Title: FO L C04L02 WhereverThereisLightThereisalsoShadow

Now, when it comes to light, we should also talk about its opposing side, namely shadows. And shadows are one of those things that people take a little bit for granted. And that's because, Blender automatically generates them whenever you place a light. But it's good to understand and know why we need shadows for our images to look the way they do.
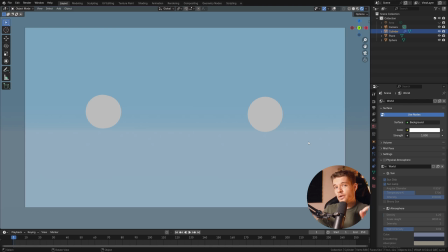[0:20]
Let's go into Blender and I'll show you real quick. If we look at this scene, it's currently not possible for us to define what's going on here. We just see a blue background and we see two white circles. And we have no idea of the context of this image.
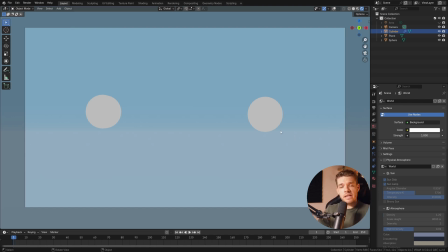[0:35]
So our brain can't make much more of it than it just being a blue and white image with two white circles in it. But if we include an area light, for example, here, and we tone down the background a little bit, hey, would you look at that?
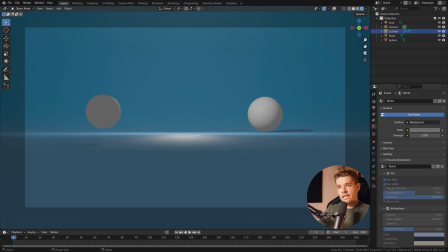[0:48]
We now get the information that we need to understand some of the image here. So for example, first of all, this turns out to be a sphere on the right side here. And this thing on the left here isn't a sphere at all. It's a cylinder just aimed towards the camera. And this thing is floating above the ground, as we can see by the shadow here.
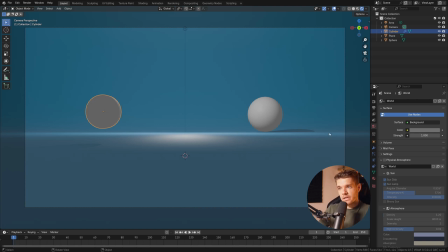[1:06]
And the sphere here is on the ground, as we can see by the shadow here. And this is exactly what I mean. We need those shadows to understand the image. Our brain needs shadow to get the context that it needs to be able to determine what is what.
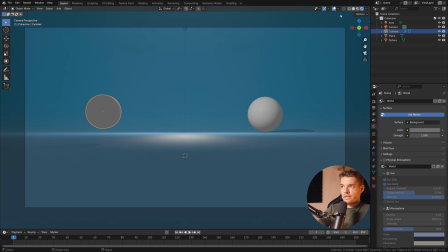[1:21]
And that is what shadows are for. Now, obviously this is done automatically. So yeah, I just turn on the light and tone down the environment, and there we have it. There are our shadows. Yes, that is true, but it's still good to understand.
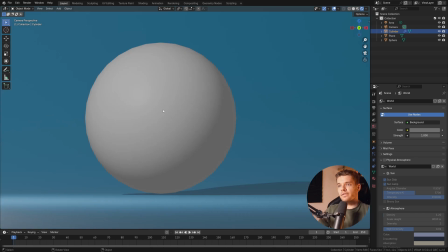[1:34]
And a good thing to know about shadows, I'll zoom in on this sphere here, is that we want gradations. So basically we want all of our shadows on objects to always have some sort of gradation going from light to dark. And the way this gradation is shaped determines the shape of our object.
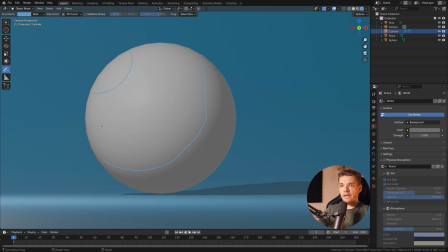[1:52]
So over here we have a curved gradation going from lighter to slightly darker to even darker to really dark up here.
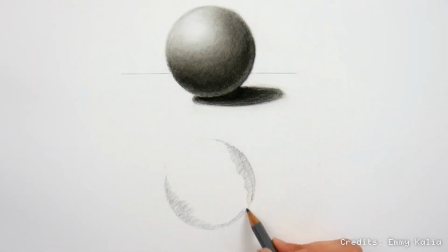[1:59]
And that is giving us this spherical idea. Now these are basic shading principles that if you were to do pencil drawings, for example,
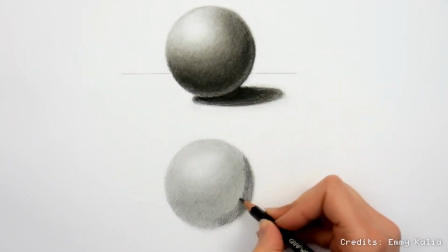[2:06]
on paper in the real world drawings, you would have to apply these techniques to get definition and form to your shapes.
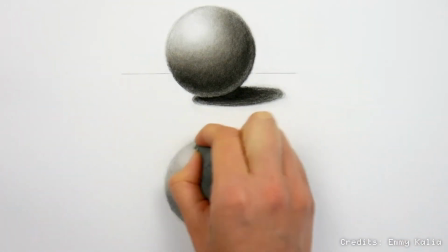[2:14]
And that's kind of what I want to express here.
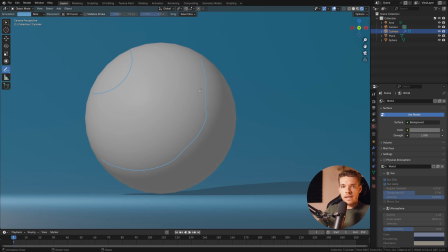[2:16]
Again, it's done automatically by Blender, but still good to understand that to our eyes, this is really important to define the shape of this thing here.
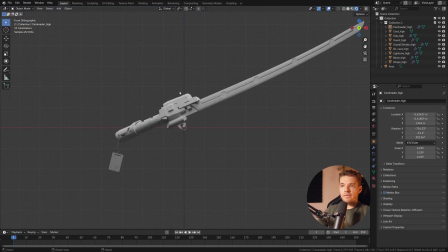[2:24]
Now, if you were to look at a different object like this sword, for example, then with just one area light here, we immediately get a lot of information.
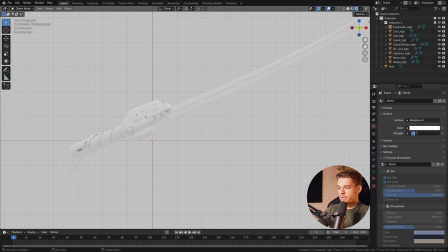[2:34]
So if we have our background all the way white, for example, maybe make that a little bit brighter, we're losing a bunch of information.
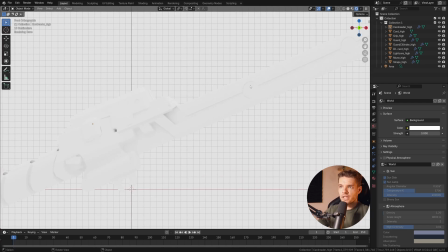[2:41]
And it's really hard to determine what the shape is of the things that we are looking at, right?
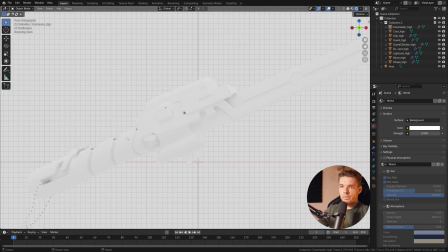[2:46]
Even if we tone it down a little bit, we still lose so much information, making it hard for us to be able to tell what's going on.
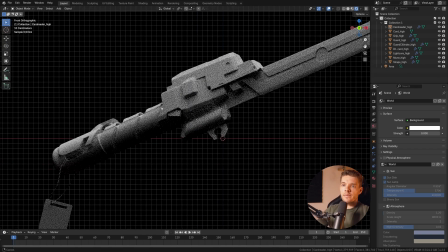[2:54]
But if we use the area light, we immediately get that gradation.
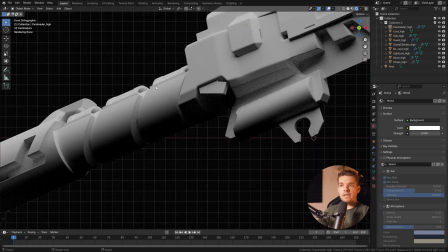[2:58]
So if we have the area light placed above us here, the area light is giving us the information that this part of the blade is probably circular.
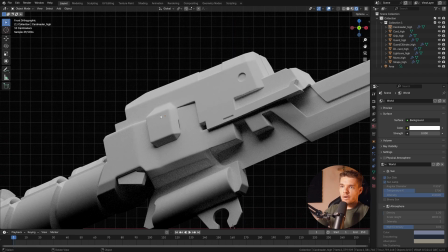[3:05]
It's like a grip, for example. Same for this thing here. And over here, it's probably sharp and we get a harsher shadow here.
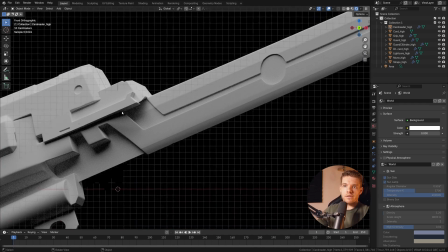[3:11]
And this thing is probably sharp as well. And over here, we have a more flat surface. And all of this shadow information is giving us the context that we need.
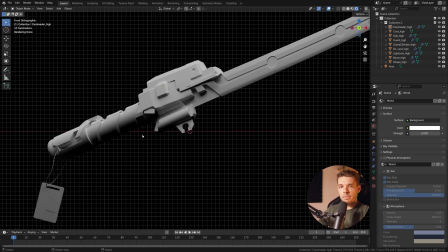[3:19]
And whenever we light a subject, we want it to be as evenly gradated as possible. So we want every part of this thing to have gradation.
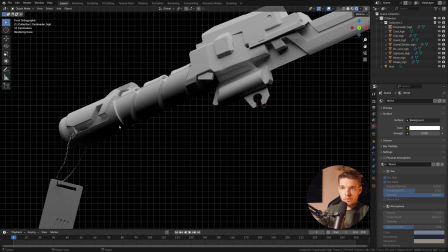[3:28]
Now, for example, over here, we do have some gradation going from light to dark, but we're also losing the contours here.
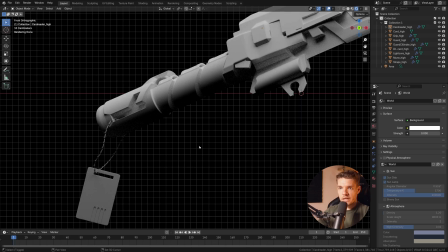[3:34]
And basically, this part of our object is underexposed and we're just not getting enough information, which is why you would want to add, in this case, another area light, which even if it's just very, very subtle, it will give us the context again of this thing still continuing onwards, and that being that gradation that we are looking for.
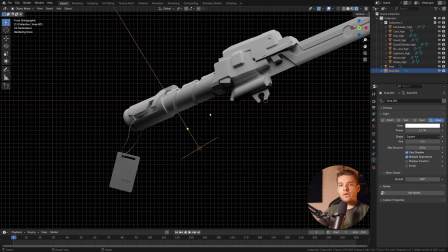[3:52]
So we're looking for gradient lighting across all of the surfaces of our object.
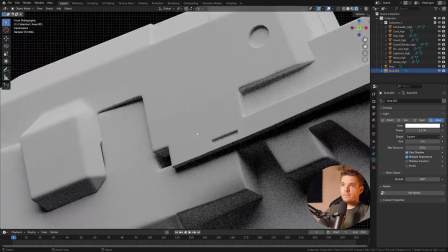[3:57]
Whether that's a flat surface like this, we still get some sort of gradation if we have our area light properly placed.
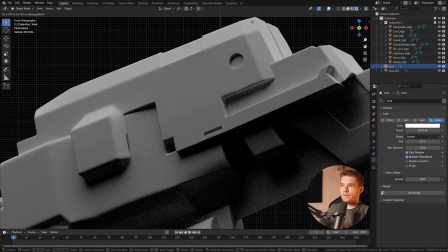[4:03]
So if I move this thing back a little bit, something like that, we're still getting our gradation here.